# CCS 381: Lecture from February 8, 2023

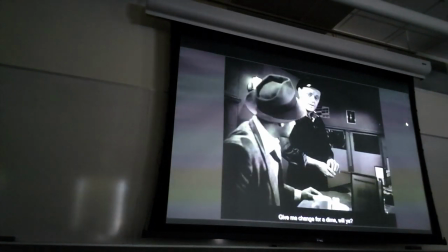28:19 Now, he sits up a little bit, but still holding the same position, right?
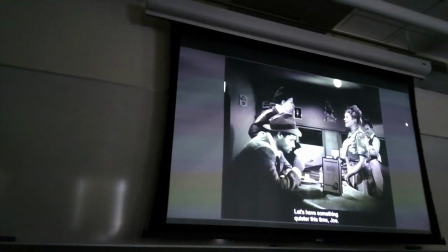28:26 And shot after shot, frame after frame, that's where Al is,
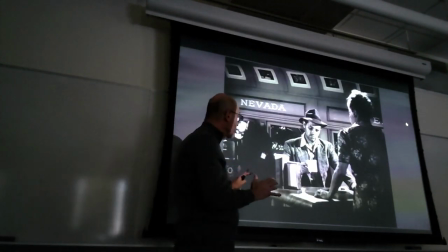28:32 until you have this new setup, which communicates the same sense, that is to say,
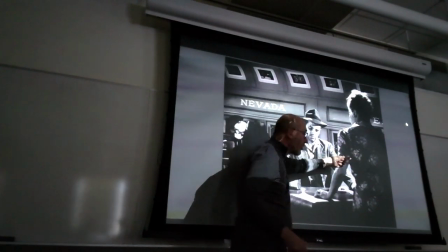28:41 entrapment, where you can draw a diagonal line from the woman in the diner,
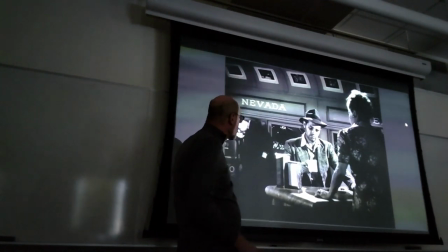28:47 Al, and the jukebox with the customer who's playing the song that will irritate so much Al.
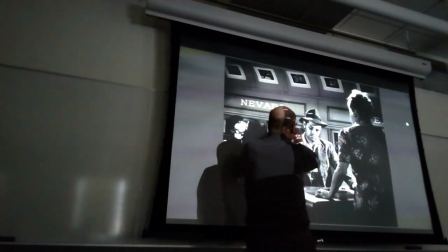28:53 So Al is trapped within this place, right?
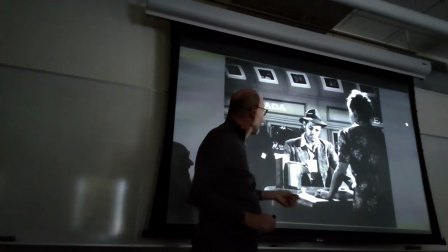28:56 The walls seems to be even closer than they are because of the lens, and he's just there between them.
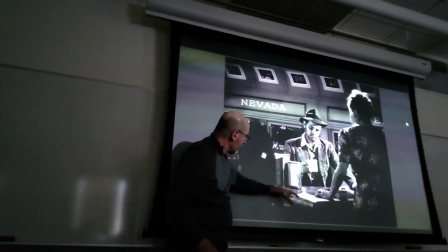29:04 And notice how they use the structural element of the bar, right? Because that is part of the idea of entrapment.
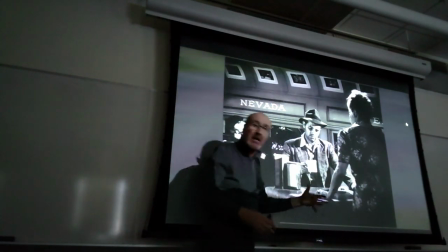29:15 So even when she will leave and no one is here, you still have this, which is almost a wall, producing this effect of trapping.
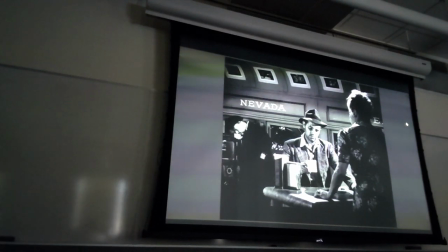29:23 Oh. Look, you see, now the woman is not there,
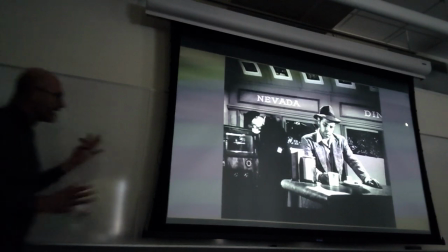29:29 but the first element is producing this effect that Al is being trapped in between the desk,
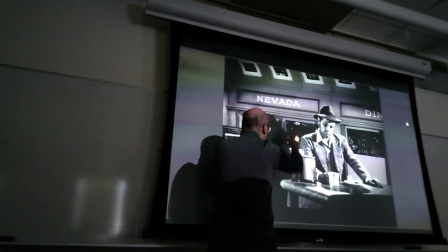29:35 the jukebox, the wall of the diner, the other character.
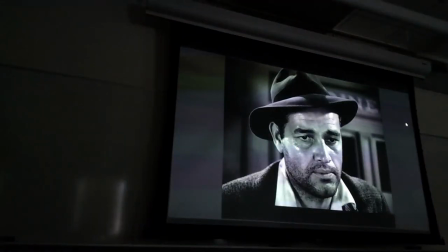29:39 And of course, as usual, he holds his position, and then we zoom in into his face, and again,
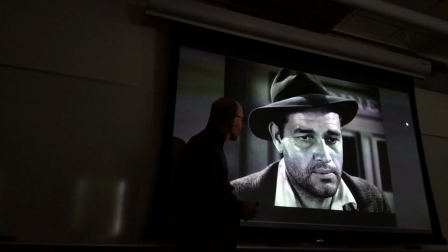29:48 it's sad, but there is more to it, and already you see the light the light, the reflection of the lights exaggerating the facial expression, right?
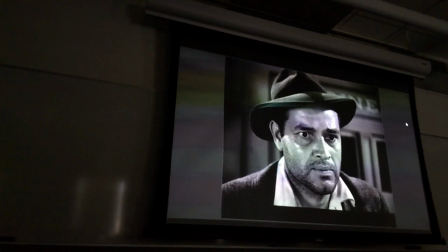30:05 Because Al is getting into his past. And all of a sudden,
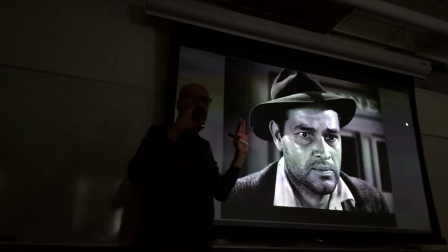30:12 he has this realization that the song is the same song they used to play
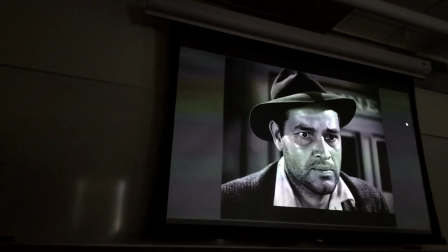30:16 when he was in love with Sue and life still was hopeful for him.
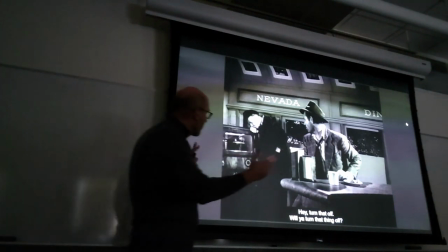30:22 And again, we go back to the same kind of shot before, the diagonal line and the structural elements.
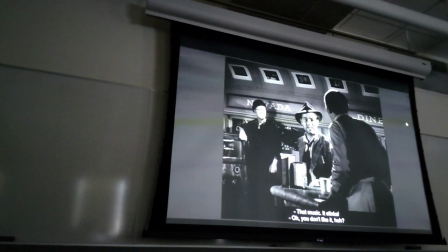30:33 And again, you see three characters in diagonal line and out,
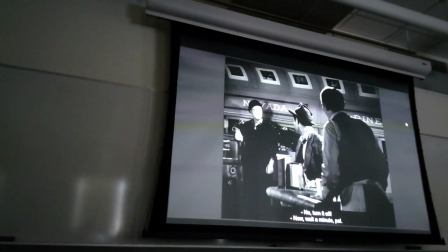30:38 right, trapped right in the middle, still very much holding his position.
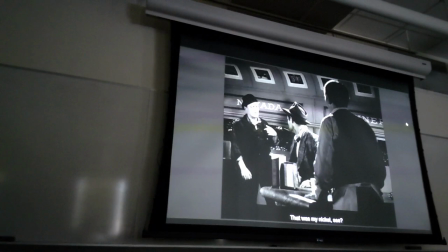30:45 Excuse me.
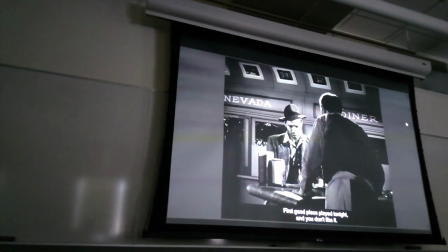30:56 You see Al in the middle, still holding his place.
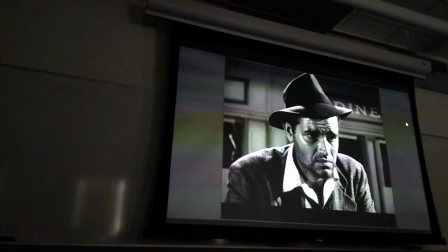31:01 And then, as it will happen later on with an ashtray, they use the coffee mug to transition from Al to his flashback to bring,
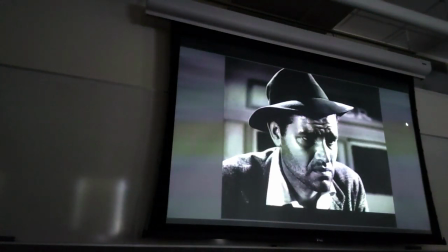31:16 to carry the story ahead. Again, strong contrast, this time an exaggerated use of shadows, right, on his face, because we're moving into darker memories.
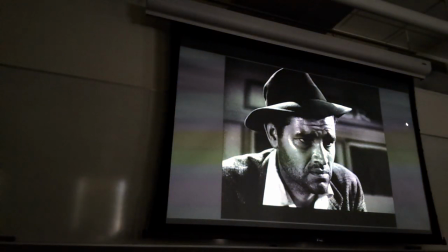31:29 And the overall environment, the diner itself gets darker, right?
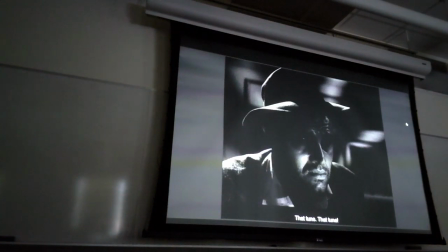31:34 You see here?
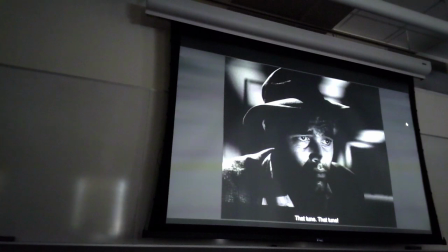31:35 Now just the eyes, because of course the eyes are the gates to the soul, and therefore he's going into his memory to talk about his past. And notice how he's just moving his eyes, moving his face slightly, but the shoulder remains there, right?
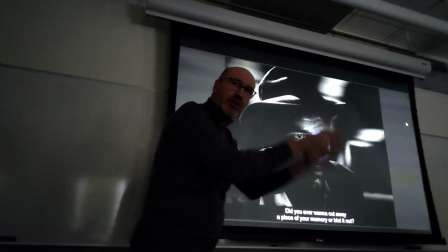31:52 Fixed. So that you maintain your concentration on his face.
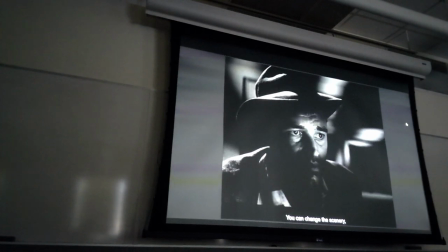31:58 And there are two objects that will carry on the story from here to the flashback.
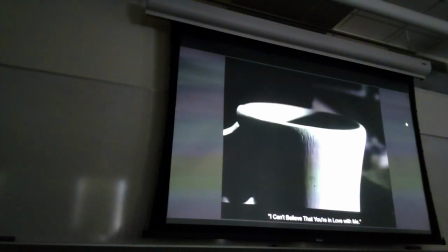32:04 One is the coffee mug, right? The reality of his instant, of this instant, is there drinking coffee.
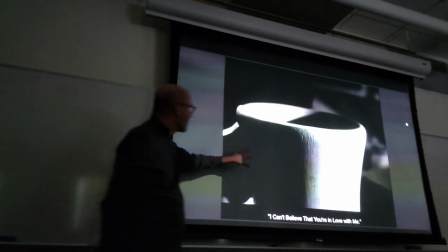32:12 Notice that they haven't chosen any coffee mug. Notice the texture, right?
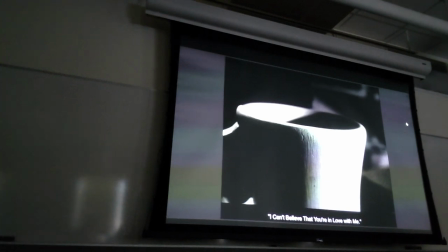32:19 The object has to be able to carry the shot. So, even if you have a cheap movie, you choose your props properly, right?